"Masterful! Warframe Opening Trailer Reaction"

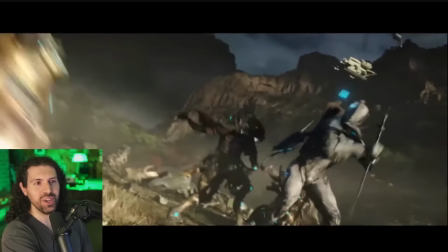(0:01)
Oh, beautiful choreography!
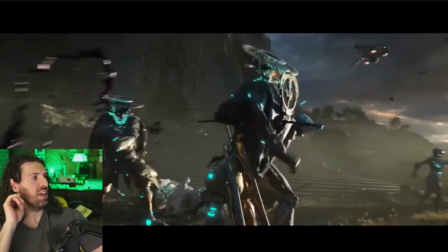(0:03)
It's the eye imagery being repeated, moving at the focal length in and out, pushing and pulling as he pushes and pulls the sword. Mind-blowing. We're continuing our cinematic series with Warframe, official cinematic opening trailer. This video was chosen by our Dragoon-tier member, Thomas Toft. If you too want to choose a video for me to react to, click that join button, become a Dragoon.
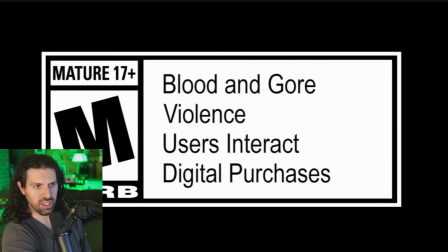(0:25)
Warframe fans, help me out with this one.
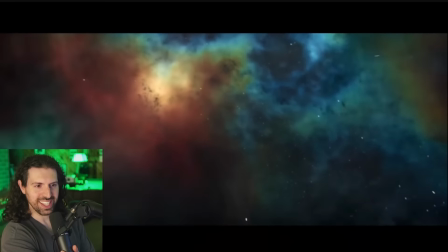(0:32)
some voiceover okay love it
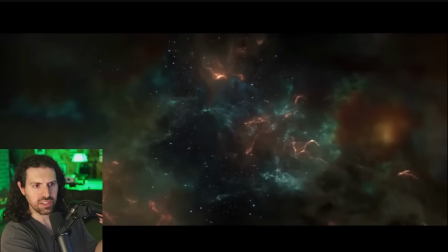(0:38)
i like the sound design beautiful
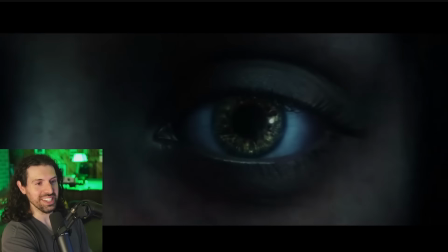(0:42)
transition wow yeah that was expertly done
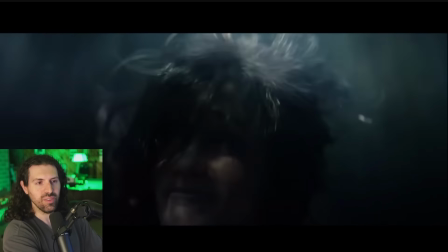(0:52)
what an expression wow it's like being born again she wakes up really
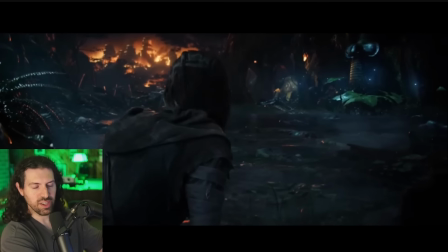(1:03)
awesome It's like this this quiet sound design the safe environment underwater and she comes up into this horrible place
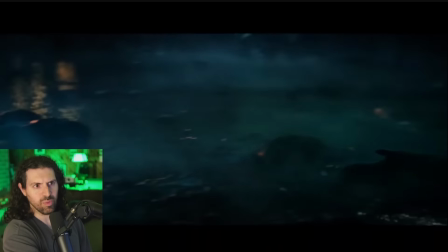(1:14)
Wow
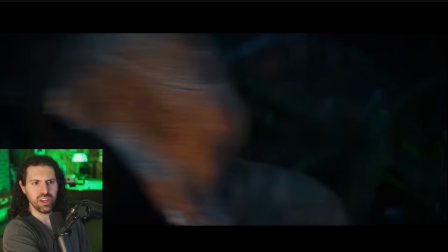(1:18)
What an atmosphere Oh,
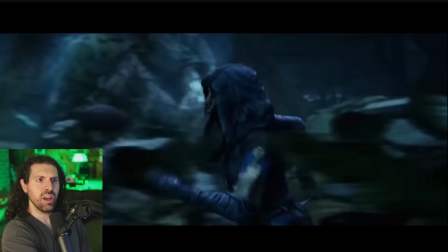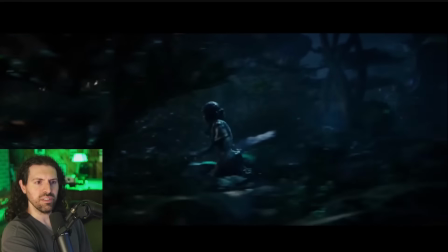(1:28)
that's terrifying, yeah
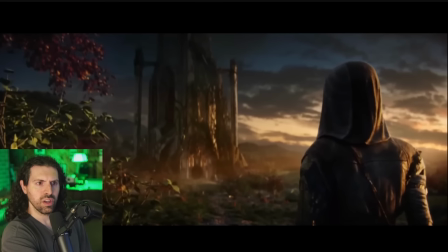(1:31)
But there's still hope I I like that the the warm
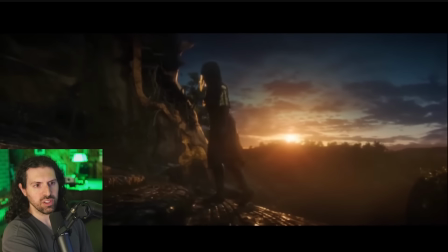(1:37)
colors come in as we talk about hope as opposed to that kind of alien otherworldly
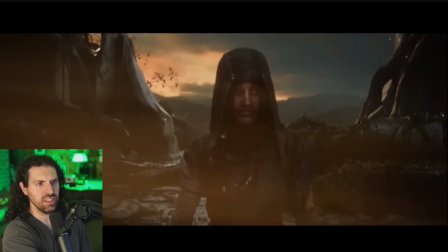(1:46)
oh beautiful shot really showing off the set piece
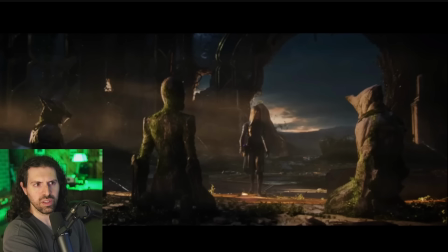(1:52)
the tenno monuments of an ancient warrior cast oh nice
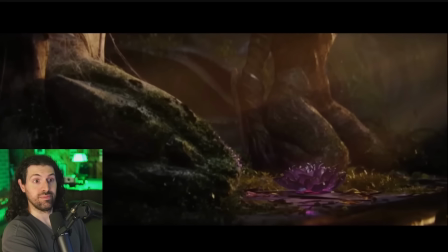(2:01)
lore here scattered across frail worlds what a beautiful effect
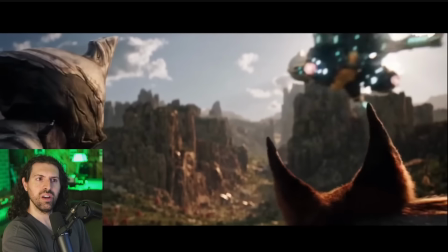(2:08)
oh are they
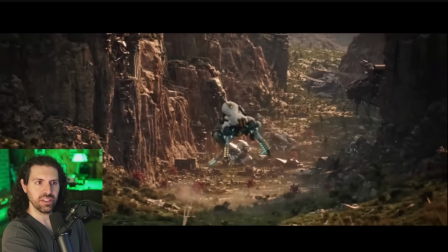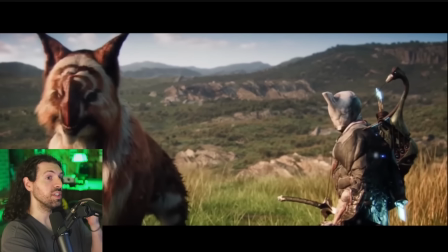(2:17)
oh that was a good transition between the statue and then this guy
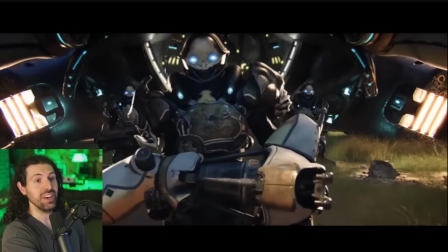(2:23)
she's like calling for help here that was awesome I love that whoa
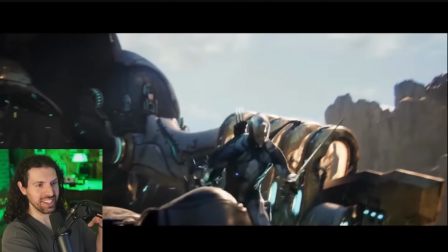(2:36)
I love that it's subjective the camera it's a little bit of movement a little bit of humanity
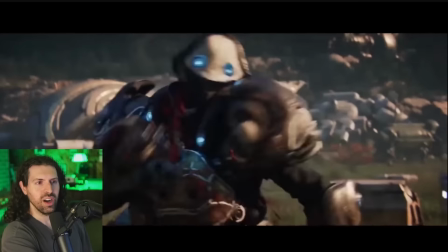(2:43)
oh wow following the action with the camera
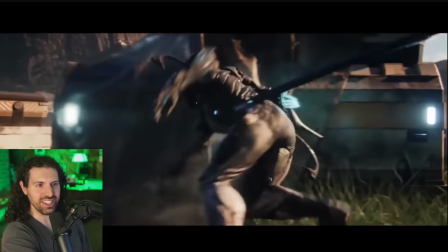(2:48)
he's just an expert killer no hesitation flowing movements
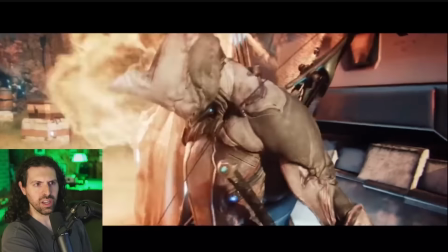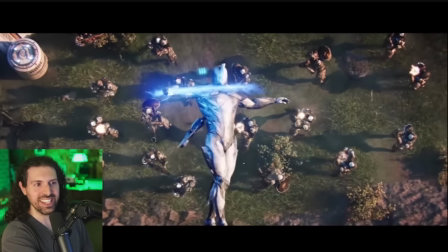(3:01)
oh my god that was such a good shot rotating the camera to stick with his axis so smart really
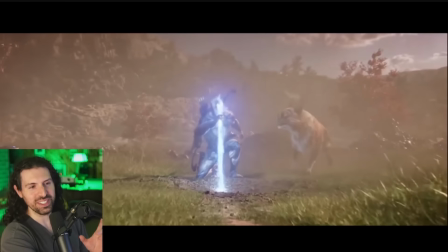(3:12)
smart there to cut the music as well so you can hear that just devastation
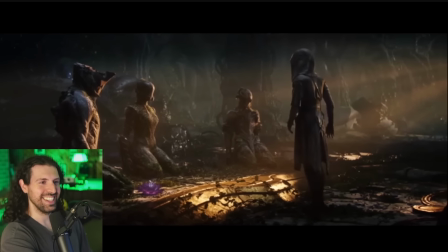(3:19)
yeah ah and they went back to the statue beautiful absolutely beautiful transitions from the beginning to the end here everything's connected
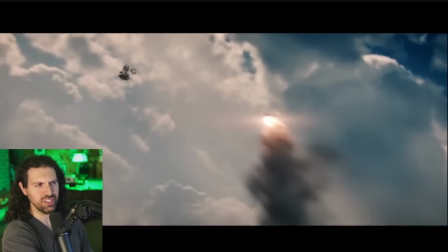(3:29)
connected imagery it's a juicy trail too and
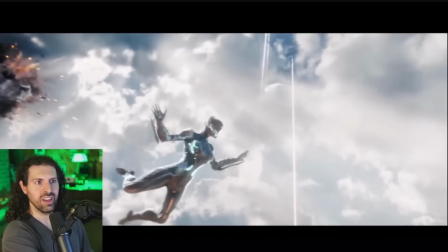(3:36)
it's not over oh
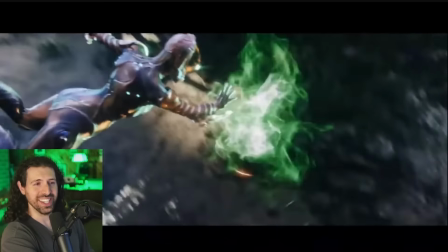(3:43)
wow yeah this is great
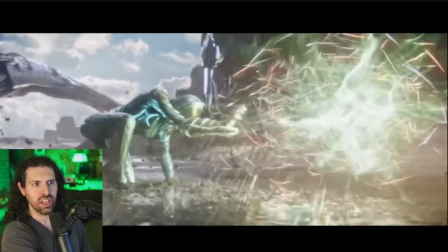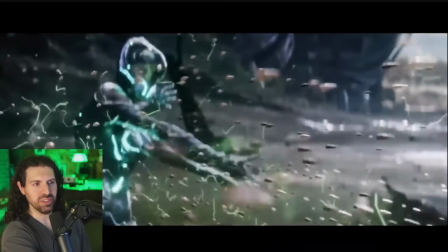(3:50)
really unique powers and imagery here you don't typically see in sci-fi
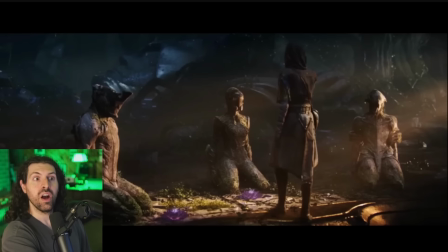(3:56)
it's quite original is that actually their bodies that's so cool they were kind of passed off as statues.
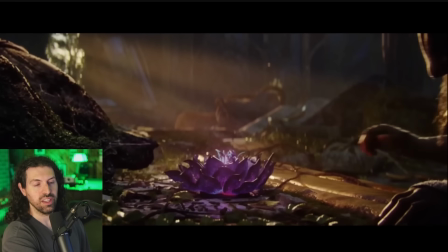(4:06)
Yeah. I think it's actually their uniforms.